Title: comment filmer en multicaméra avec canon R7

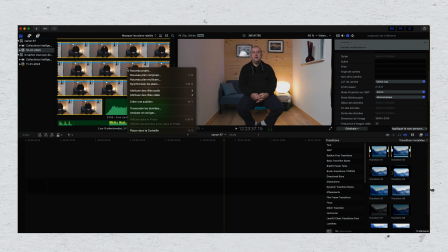10:07 alors une fois qu'on a importé ces rushs on va sélectionner ces deux plans de caméra on va faire un clic droite et
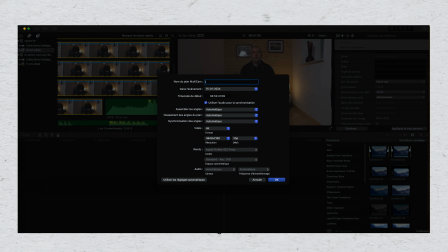10:14 on va créer un nouveau plan multicam qu'on va renommer avec le nom qu'on souhaite donner à notre multicam on va utiliser l'audio pour la synchronisation audio on va laisser les paramètres en 4k et en 25 images par seconde donc le plan multicam
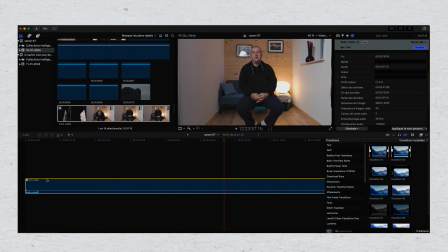10:30 se crée se réalise donc ensuite et bien moi je vais aller couper tout
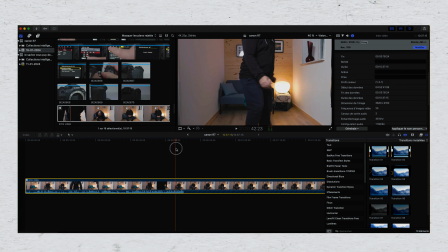10:36 ce qui a été fait avant que je m'installe avant de démarrer l'interview puisque j'avais lancé les l'enregistrement un petit peu avant donc
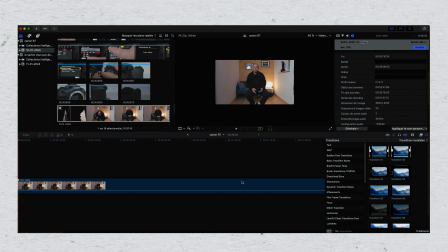10:46 je coupe tout ça et là j'arrive sur mon rush global et je vais aller
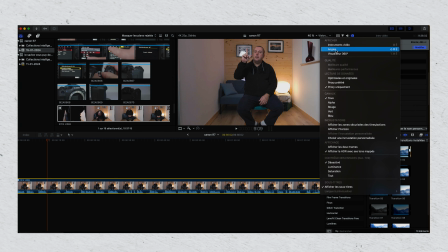10:51 sélectionner les angles sur l'icône visionner
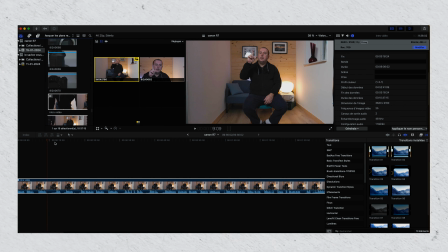10:56 afficher les angles donc là j'ai mes deux angles qui apparaissent le plan large et le plan un peu plus serré donc là il suffit de sélectionner le plan qu'on veut en cliquant sur la vignette qui va correspondre à l'image que vous souhaitez donc là si je veux prendre mon plan serré je prends mon plan un plus serré
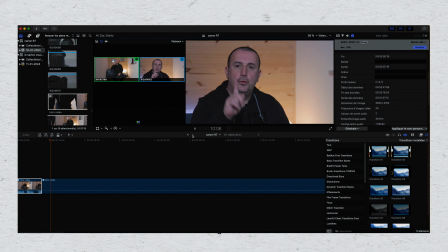11:15 je laisse dérouler la timeline et je vais revenir sur mon plan
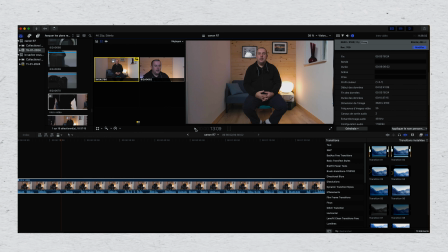11:20 un peu plus large en cliquant sur la petite vignette du plan large tout simplement je vous accélère un petit peu
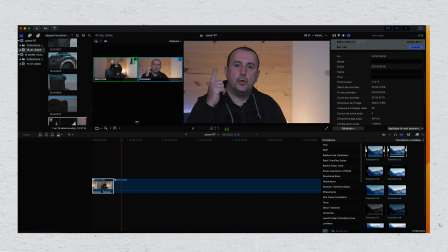11:27 le montage de cette petite introduction vous avez compris on sélectionne le plan on souhaite mettre et afficher à votre
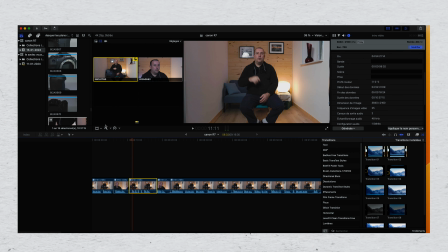11:38 projet final donc ensuite pour donner l'illusion d'avoir un plan supplémentaire je vais sélectionner mon plan je vais aller sur l'outil transformer et je vais aller glisser le curseur
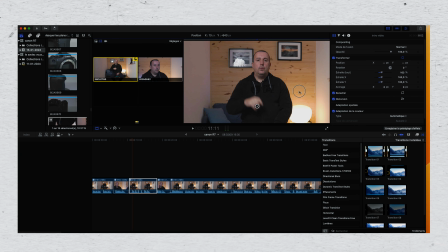11:50 vers la droite je vais agrandir mon image je vais la replacer dans la vignette et voilà on a tout simplement un plan supplémentaire qui va donner un petit peu un côté dynamique à votre montage et
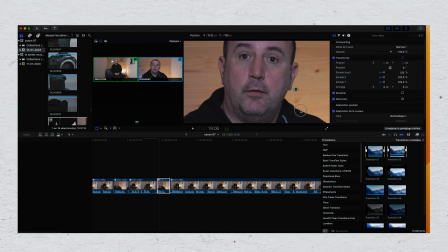12:07 donner cette illusion d'avoir plusieurs plans je fais la même chose avec la caméra numéro 2 je vais zoomer sur mon visage pour avoir l'illusion d'avoir deux plans également avec cette caméra donc ça c'est super intéressant à
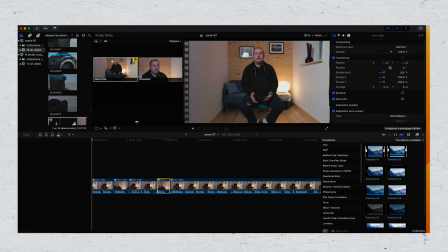12:23 mettre en place sur des projets vidéo et surtout sur des interviews voilà cette vidéo est terminée j'espère qu'elle vous aura été utile n'oubliez pas de vous abonner à la chaîne laissez moi des commentaires et puis dites moi si cette vidéo vous aura été utile ou si vous avez d'autres questions à me poser sur ce boîtier sur son utilisation je répondrai très rapidement et puis je vous laisse découvrir les autres vidéos de ma chaîne youtube tout de suite